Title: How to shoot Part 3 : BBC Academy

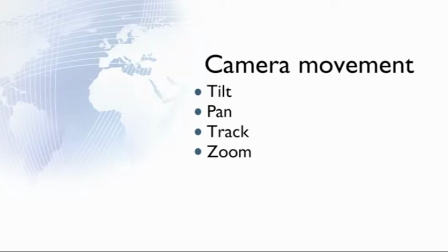[0:08]
The camera loves movement. Tilt, pan, track, zoom. Learn the names and use them correctly.
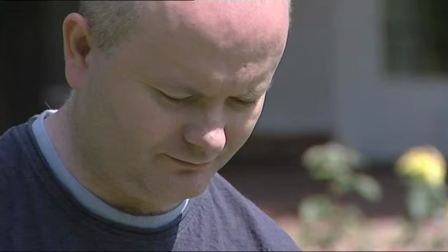[0:19]
A tilt is movement up or down. Always take both, it gives you options. And hold the shot for at least five seconds at the start and the end, so then you have three shots for the price of one.
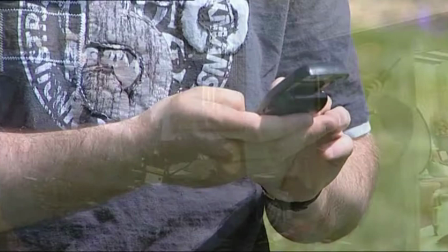[0:33]
Two statics and a move. move.
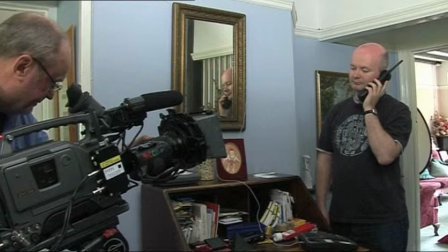[0:37]
If you see here, the tripod remains still and the camera pivots up and then pivots down.
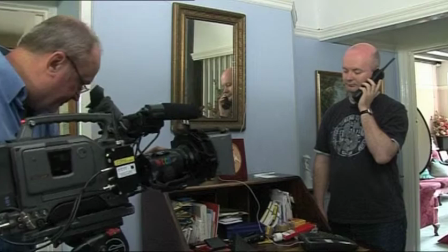[0:44]
It's like when we nod our head.
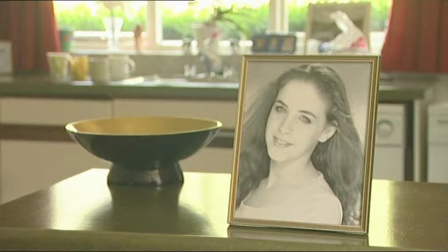[0:50]
A pan goes from side to side, never up or down. Try to motivate a pan if you can.
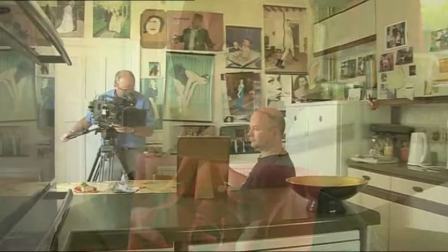[0:56]
There should be three shots. A static at the beginning, the move in the middle and the static at the end.
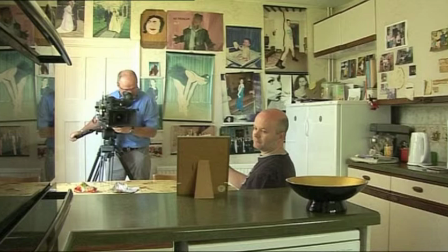[1:01]
The tripod doesn't move. The camera pivots from side to side.
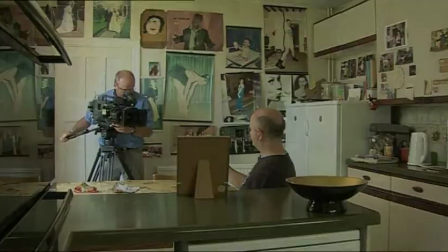[1:06]
Try to make what you see during the pan as interesting as possible, or if not as short as possible.
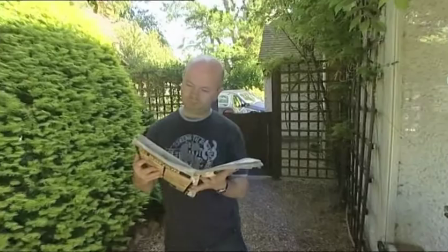[1:14]
With a track, the camera physically moves. Here it's towards the subject, sometimes it's with the subject.
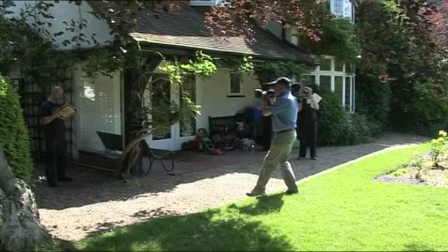[1:21]
You can see more of the background at the end of the shot, so it's much more dynamic than a zoom.
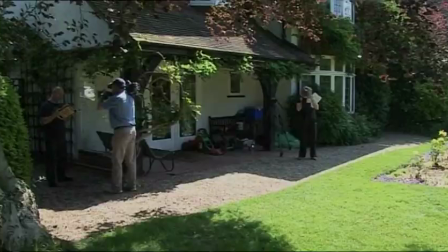[1:26]
If you can't afford the money or time for laying down tracks, you can do it hand-held or improvise.
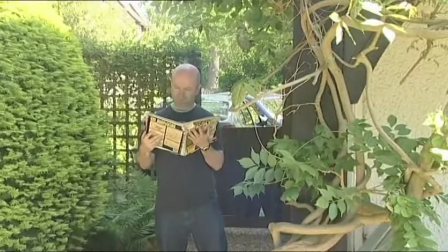[1:35]
With a zoom, the picture tends to get squeezed when zooming in, but opens up when zooming out.
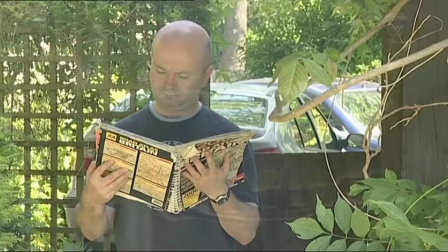[1:42]
But it's quite unnatural because it's the only move that the human eye can't really do.
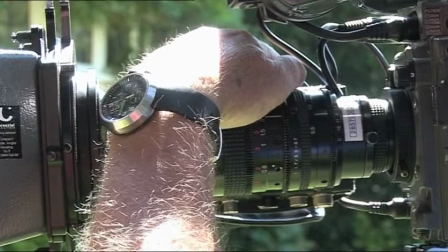[1:48]
As you see, the camera doesn't move at all. It's the lens that moves internally.
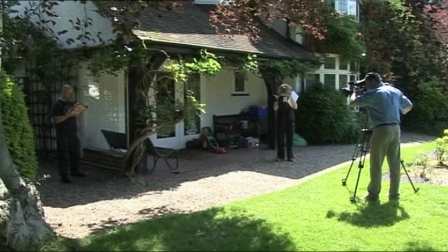[1:54]
A zoom can be used, but should be used sparingly.
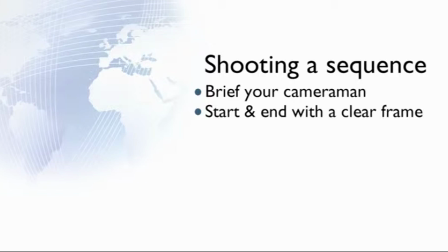[2:00]
Shooting a sequence. Always brief your cameraman, make sure he knows what you want from a sequence. Start with a clear frame and end with a clear frame. Overlap your actions in the different shot sizes which gives you options for editing.
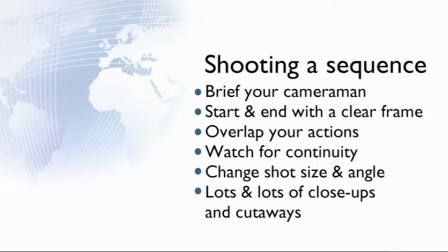[2:16]
Watch for continuity. Change shot size and as you do change the angle.
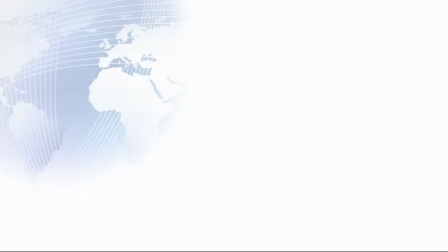[2:22]
Make sure you get close-ups and cutaways, you can never have enough.
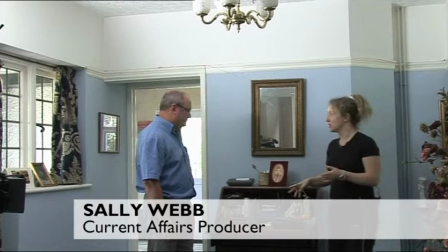[2:28]
So basically, the sequence as a whole is that Guy walks up to the phone, picks up the phone, dials a number,
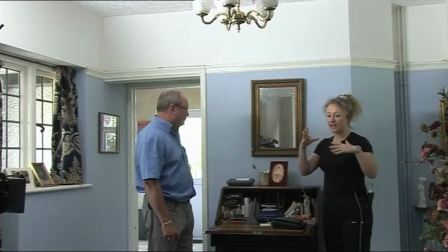[2:36]
it's going to be direct inquiries, he then writes down the number, puts down the phone and leaves.
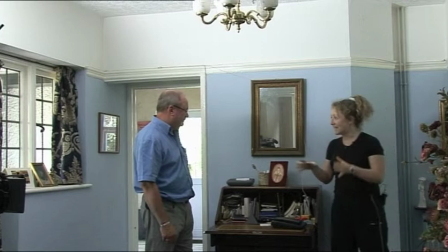[2:42]
And what I'd quite like to get is a wide shot, first thing to be a wide shot, yep, perfect, of him walking in, so it starts with a clear frame, he walks in,
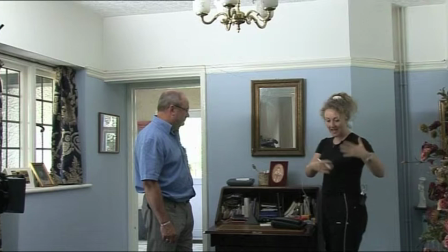[2:51]
and I want the first shot to be a kind of three-quarter profile because I'm then going to do a
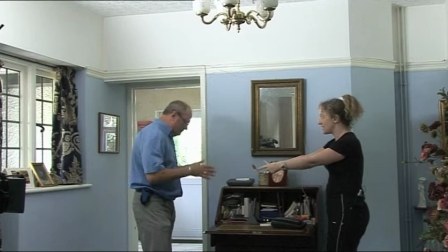[2:57]
mid shot of the action kind of as a profile because I want my close-ups to be kind of from here so that I can do
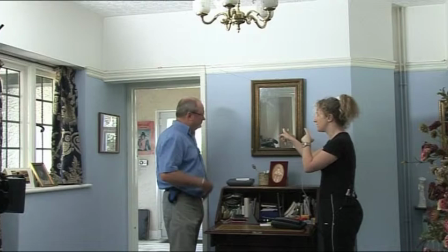[3:05]
a tilt and up and also I'd quite like to use a mirror so if we can do a pan that would be brilliant and obviously over the shoulder for all the buttons in up and down and a slightly different close-up for the
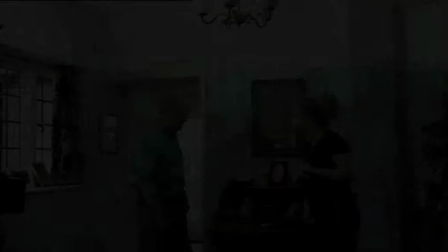[3:19]
final down and he leaves frame yeah so
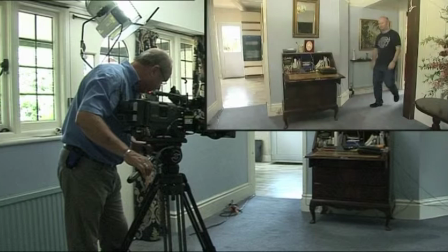[3:26]
stand by and action find
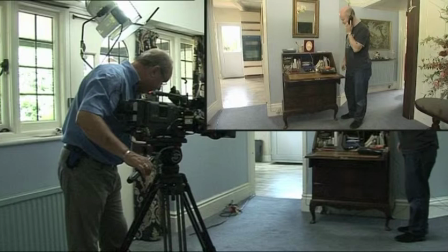[3:36]
your own language for the stages stand by he'll tell you he's running or at speed and you cue the action.
London. Kaminsky. D for David. 55 Mercer Road. No thanks.
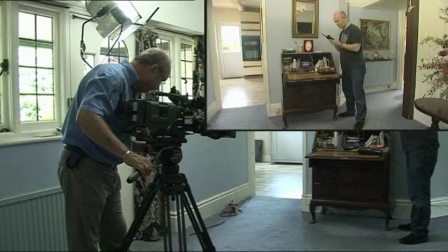[3:57]
Notice he was out of the frame at the beginning. He walked into the shot. You should run the whole action in long shot which acts as a master shot.
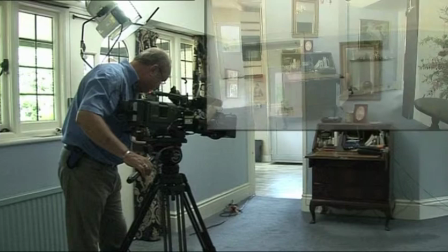[4:05]
If nothing else you have the whole thing in one go.